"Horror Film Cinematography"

I'm no expert in horror films,
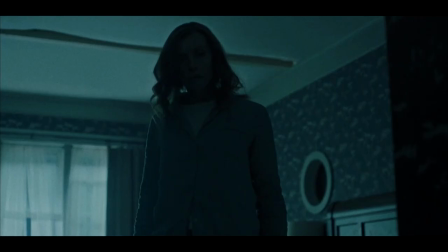I still haven't seen The Exorcist or Poltergeist and maybe that's why I've kind of shied away from filming anything remotely scary.
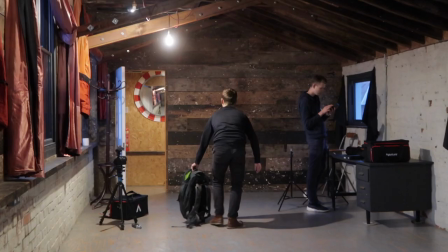So this week I thought we'd scratch the surface of watching and studying and recreating some scenes from horror films.
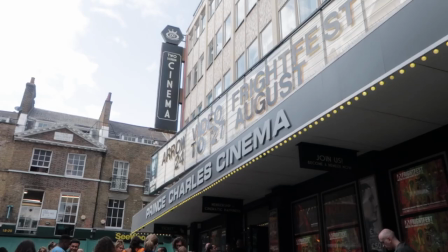This all started with a trip to London for Fright Fest,
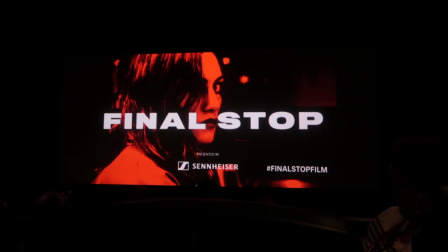where I saw some great indie horror films as well as having my first experience watching a short film with binaural or 3D sound.
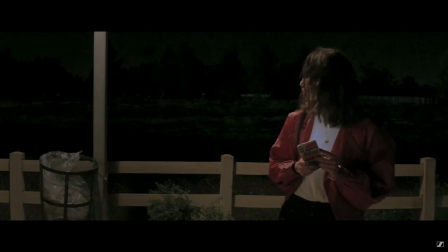Final Stop, which was written and directed by Roxanne Benjamin, essentially gives you the ears of a character who is being followed on her journey home.
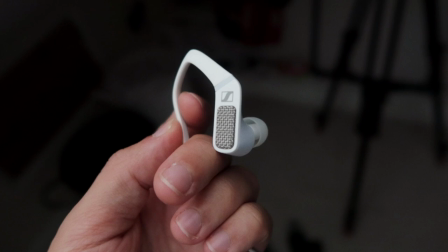Initially it felt odd putting headphones on in the cinema, but it didn't take long before I was seeing the benefits. It feels like a much more personal experience and there was one point where I heard this sound right behind my neck and you could really almost feel it. The film was shot on an iPhone with sound from Sennheiser's Ambio headset which is what funded Final Stop and also is the sponsor of this week's episode. Essentially, among other things, it allows you to really simply record this binaural 3D sound by just plugging it into your iPhone and the Android version is coming soon. After watching Final Stop, I got to chat to Mirek from Abbey Road Studios. So he's pretty dedicated to sound. So I wanted to ask him what he thinks the sound and audio brings to a film. It really helps the brain fuse kind of the images it's seeing right it's kind of like it brings it all together I guess like the difference between Good sound and bad sound is kind of the same as or or an analogy would be say you're watching like a horror movie in Broad daylight with your mates eating pizza It's a completely different experience to watching that same horror movie on your own lights out you know, kind of in the dark sort of thing, it kind of heightens the senses in different ways and sound is just another way of heightening the senses and sort of immersing you in this experience. So if we're talking about an immersive experience for the senses, horror films are probably the best example of this.
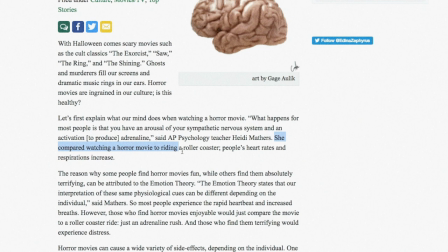Evidently our physical reaction when watching a scary scene is much like riding a roller coaster.
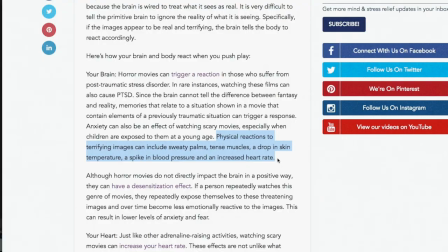Adrenaline is released, we have sweaty palms, tense muscles, a drop in skin temperature, a spike in blood pressure, and an increased heart rate.
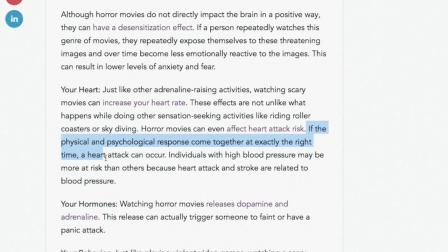In very rare cases, these effects have been known to trigger a heart attack, so it's clear that the cinema experience can really be very powerful. And yet a bad film can have literally no effect on us physically or emotionally whatsoever. So I wanted to kind of see what this difference is and try and find out as much as I can by watching a bunch of horror films.
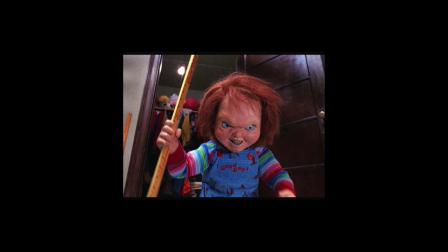I noticed some recurring themes. Often a young child or a small doll can be far scarier than a huge monster. I guess it creates a dissonance between something we expect to be innocent that then turns out something that we should fear.
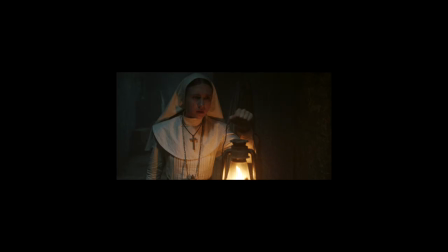Often there are religious symbols and imagery, which makes sense as religion is kind of our primary cultural connection to both the afterlife and the supernatural so maybe that makes it a little bit more real and kind of believable if you say compare it to like a scary film about aliens and then of course the big one is death something we all have indirect experience with but none of us have experienced first-hand and so a film that had all of those characteristics was hereditary which I have to say is one of my favorite films of the year. So I decided to recreate the first scene that I really felt in my chest, the first scene that really got me.
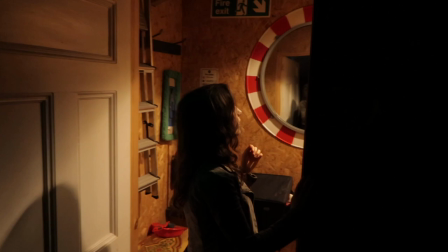I took a bunch of frames from the film, put them on my phone and then we set about matching the framing and lighting as closely as possible to see what we could learn from it.
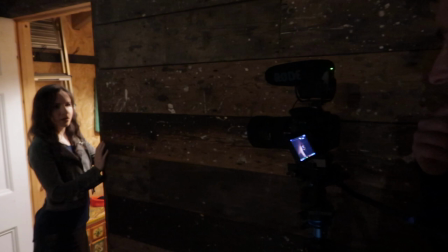Using the available light on location gave us the warm highlights, we just had to put some marks on the ground so our actor Zoe could stand in exactly the right place for the light.
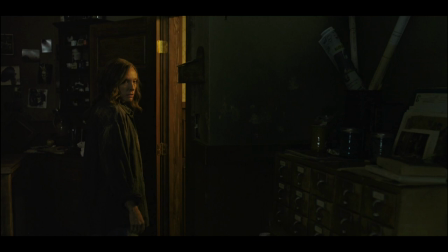In the original it is dark but not enough to stop us from seeing her face expression.
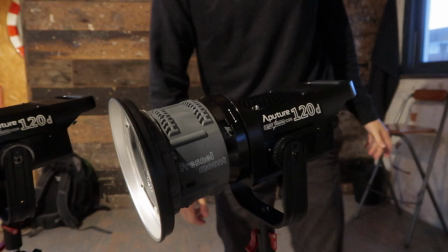So to recreate that kind of moonlit fill light,
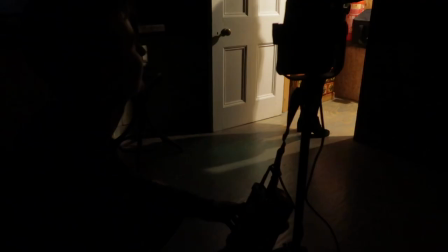I set up an aperture 120d with batteries just for the convenience of it and bounced it off the ceiling.
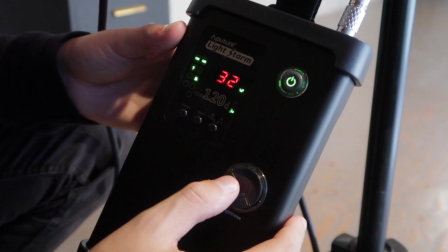The light is daylight balanced, so after dialling in the brightness with the dimmer,
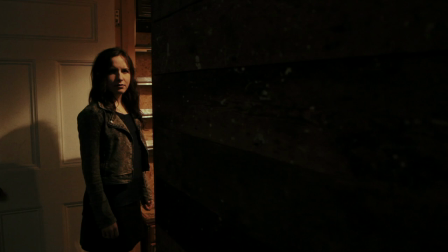we have this nice subtle colour contrast that's motivated by the blue moonlight coming through a window.
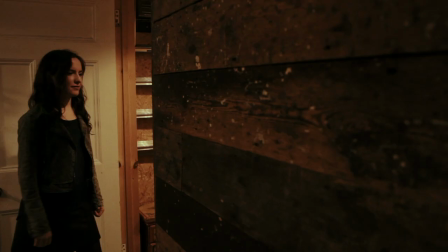Here's how the sequence turned out.
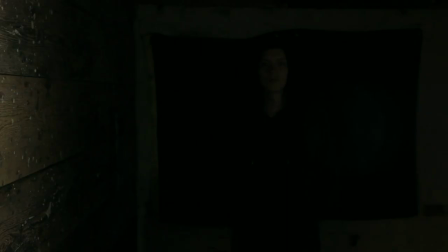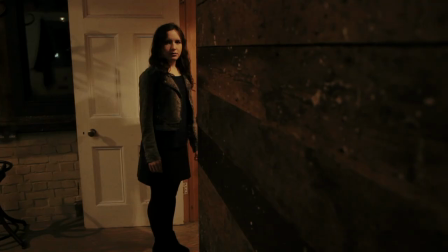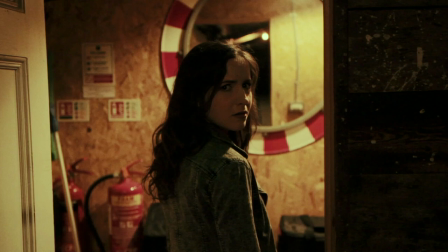Now watching that short sequence in this context without all of the build up from the film I'm guessing it didn't give you such a strong reaction.
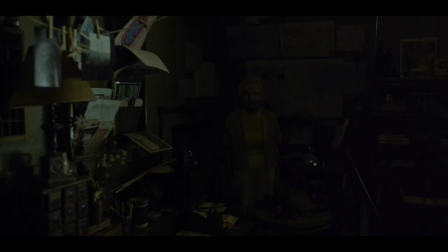In the film of course we hear about the recent passing of the character's mother who is the figure we see in the darkness and in general there's plenty of time to crank up the anticipation and to get us kind of immersed into the story and relating to the characters.
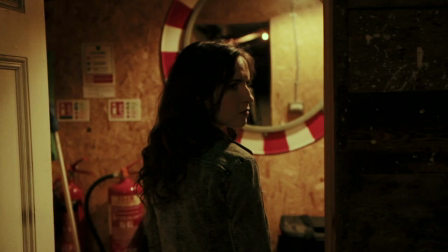But for me at least it's still valuable to dissect a scene like this Figuring out how to match the lighting as closely as possible and seeing where the editor decided to place the cuts But above all the moment that occurred in most of the horror films I watched was a scene of a
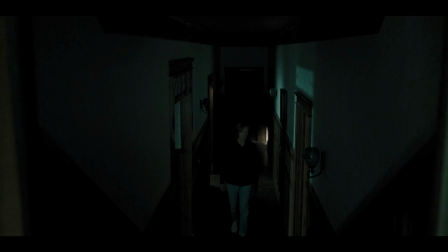character Investigating either the camera slowly moves around a room while your eyes dart around to see what's in the corners Or there'll
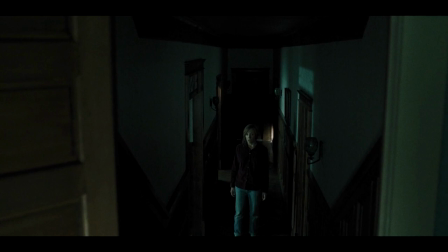be a character hear something and then they'll slowly walk around looking for an explanation So I found one of these shots and to recreate it,
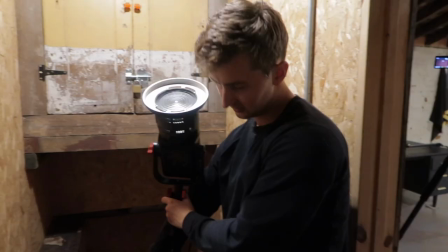I set up my slider on a chair and a light stand and then I bounced the 120D off the ceiling just through the door.
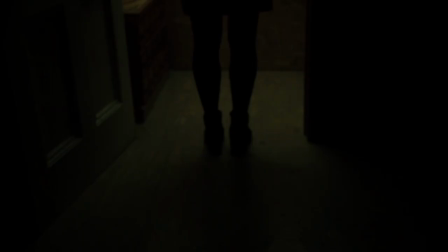So the light is in front of the character and falls towards us. We get those shadows facing the camera.
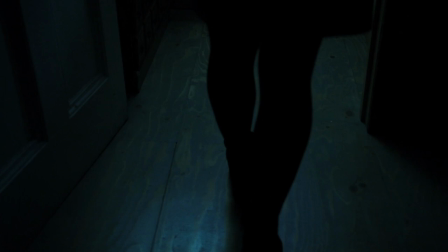I then just cooled off the white balance on the camera for that night time look and there we have it.
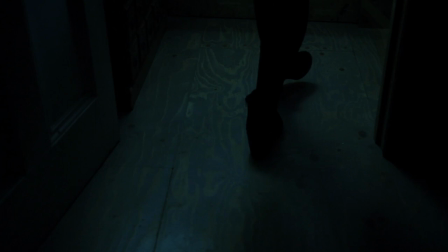The biggest takeaway for me here was that even if you can match the light pretty closely,
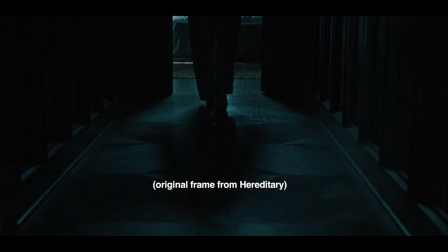it's not going to feel the same if the set design doesn't match. like here the floor is not nearly as smooth and reflective. Overall though it was still fun to experiment with cinematography and see the kind of choices that they made with hereditary. It reminded me of something that Roxanne the director said about using this headset to put the audience inside the head of one of the characters. Like do you want to feel like you're in the head of that person or not? Do you want to feel like you're in the head of like someone else in the scene you It's really interesting because it makes you identify with a specific person, I think, in a different way. It would be really cool to see something that's multi-character with this tech and see how someone works that out. For me, the world of horror films is kind of a new thing for me to experiment with. Much like this whole 3D binaural sound is definitely going to be a new thing. at the very least it's going to be hugely influential with the VR, filmmaking and gaming world.
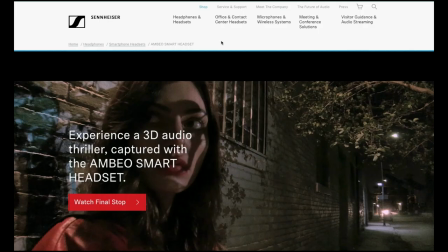So I've put a link in the description to Roxanne's short so you can hear the binaural effect and you don't need to have lots of speakers like with surround, it literally works with any headphones. I've also put a link to the Ambio headset that they recorded with because without Sennheiser sparking the interest in horror films for me I might have avoided them for a lot longer And now I feel like I've just started to learn about this really important branch of the filmmaking tree. See you next time.